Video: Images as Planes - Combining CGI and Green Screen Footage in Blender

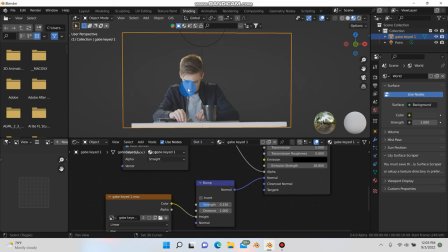8:11 So as long as I keep it about roughly where I shot, turning up the strength a bit, so you can see, it just adds a little bit of detail to the face. And you don't really necessarily want to turn it up too high, because then it's going to look fake.
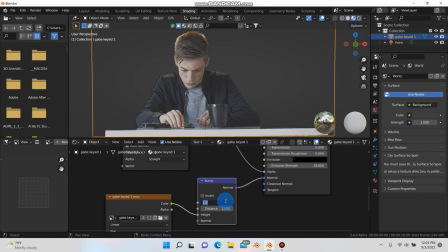8:29 But, you know, if we set this to something like 0.2, or maybe we'll go 0.4, maybe honestly maybe even 0.5, 0.5 or 0.6, something like that, and then we just unplug it, you should be able to see the difference.
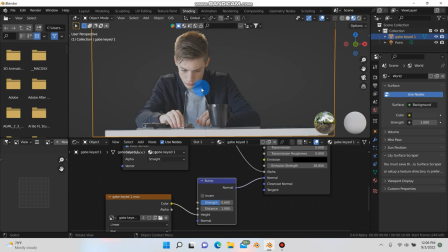8:46 Like here, his face is a little more washed out, but by plugging this in, just adds a little bit more detail, at least from a farther back angle.
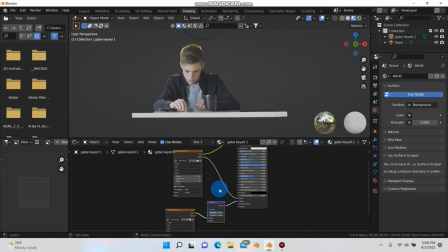8:54 So that can help glue everything together, especially if you have a scene where you have a lot of 3D objects with procedural textures and materials, and they're getting all these cool light reflections and stuff, and this will help, having this bump node on here will help reflect light and stuff a little better.
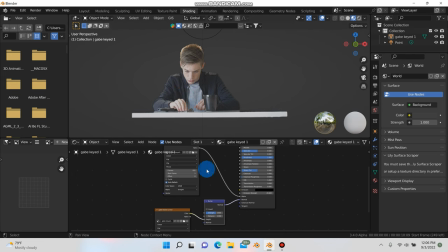9:11 At least that's what I think, just based on my experience.
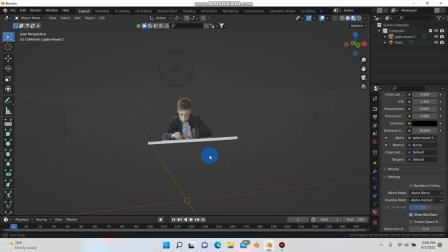9:14 So let me jump into the session that I used to create Chipmug, and I'll just show you a little bit about kind of what you can do with, you know, cameras and modeling.
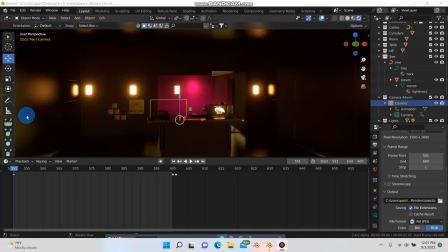9:26 All right, so I'm in the actual session, and this is actually super convenient. When I opened it up, the images planes is like this pinkish, sometimes it might look purple. And if you're using anything past Blender
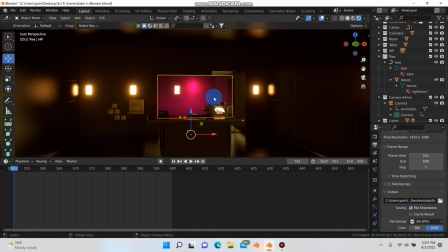9:40 2.8, I started to notice that a lot of times the images as planes will turn this color, like the missing texture color. The easy way to fix that is you just go to File and hit Save and Reload. And that should fix that for you.
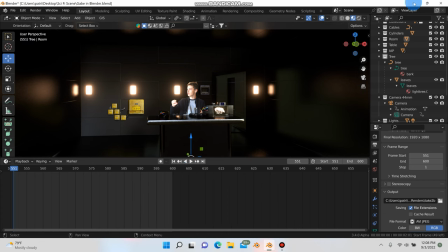9:56 In my case, it actually was missing. I had gone to my desktop and I had dragged it out of this folder, so I just dragged it back into the folder. But this still will happen. You will still sometimes get the issue where it'll have that missing texture, and even if you haven't changed the file location, and just the quick easy fix for that again is save and reload.
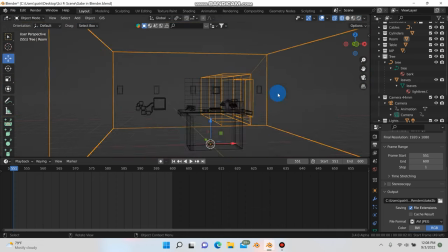10:16 So yeah, here's the set. We'll go first to wireframe mode and take a look at it from here. So you can see that it's basically just a cube with the front face missing. And then I modeled this little cheap hallway in the back here.
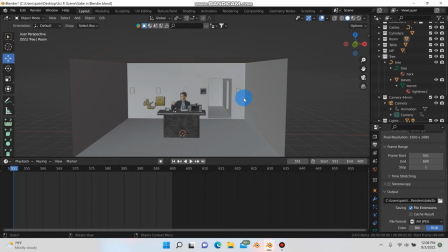10:30 Go into this mode here, and what I'm going to do is, because I mean the hallway, it's just a hallway, there's nothing impressive,
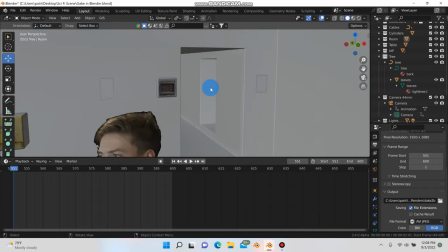10:36 it's literally just like an extrusion, an inward extrusion, and it has like a bevel modifier on the whole thing.
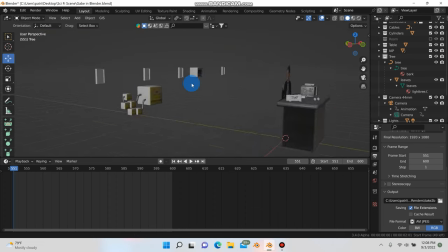10:41 So I'll go ahead and hide this room here. These back here are just some quick cheesy lights I modeled. They weren't going to be close up, it didn't have to be anything important. And then earlier in the day I had modeled some of these just little boxes with image textures on them that I stuck in the scene.
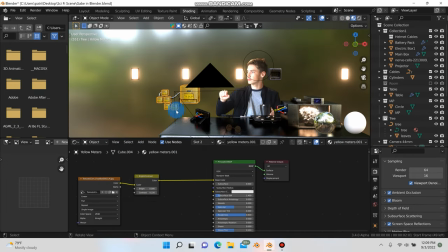11:00 And I did take advantage of, in the shading tab here,
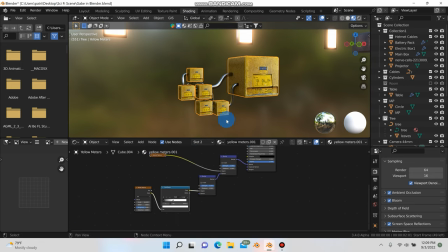11:06 you know, the bump, and I just did a little bit of procedural stuff to just kind of give it, because I actually cheated here.
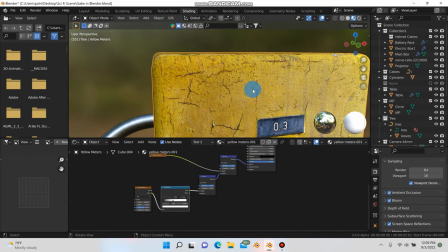11:13 This on the front is an image texture, which is very noticeable.
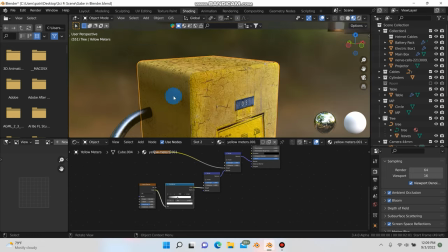11:16 You can see the seam here, but I quickly just recreated some texturing here just to kind of roughly blend the front of that.
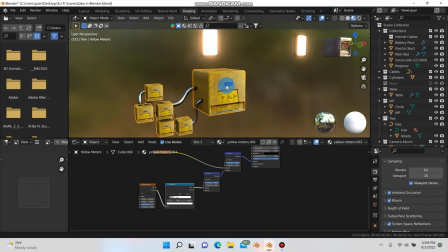11:25 And like I said, I knew that the camera wasn't going to be focused on this, but I think like from an angle like this it looks really good and you can't tell.
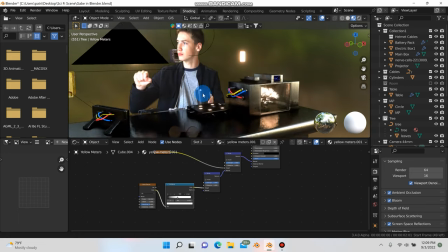11:30 So I was more concerned with all this up here. So you know, I just let me change the texture here.
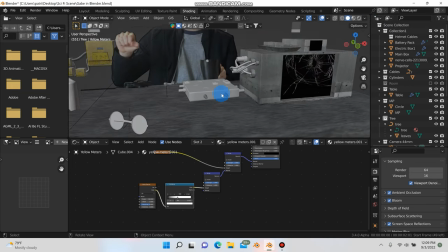11:40 Modeled a bunch of this stuff here, some quick glasses, some random electronic devices,
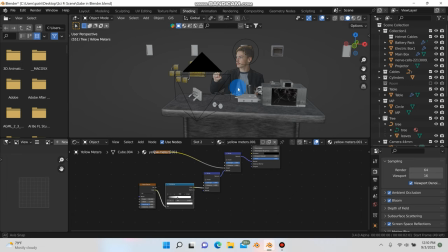11:47 or stuff that looked like electronic devices, and then of course I've remodeled this whole table here. So this is basically the set. You can see here is my camera. So let me go back to my layout, get into camera mode here.
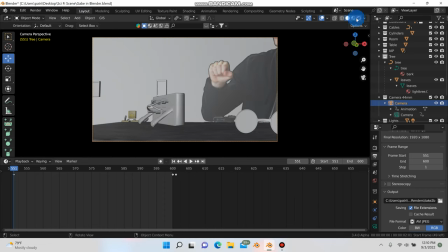12:03 And yeah, it's the camera is one of the main things that is really going to help blend your footage in as well.
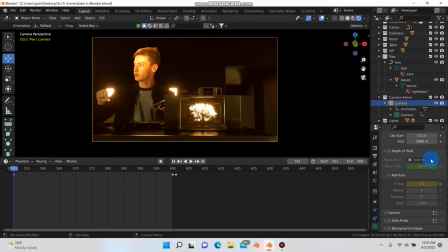12:11 And in particular, this depth of field here. I'm not really going to go into depth on how to use this.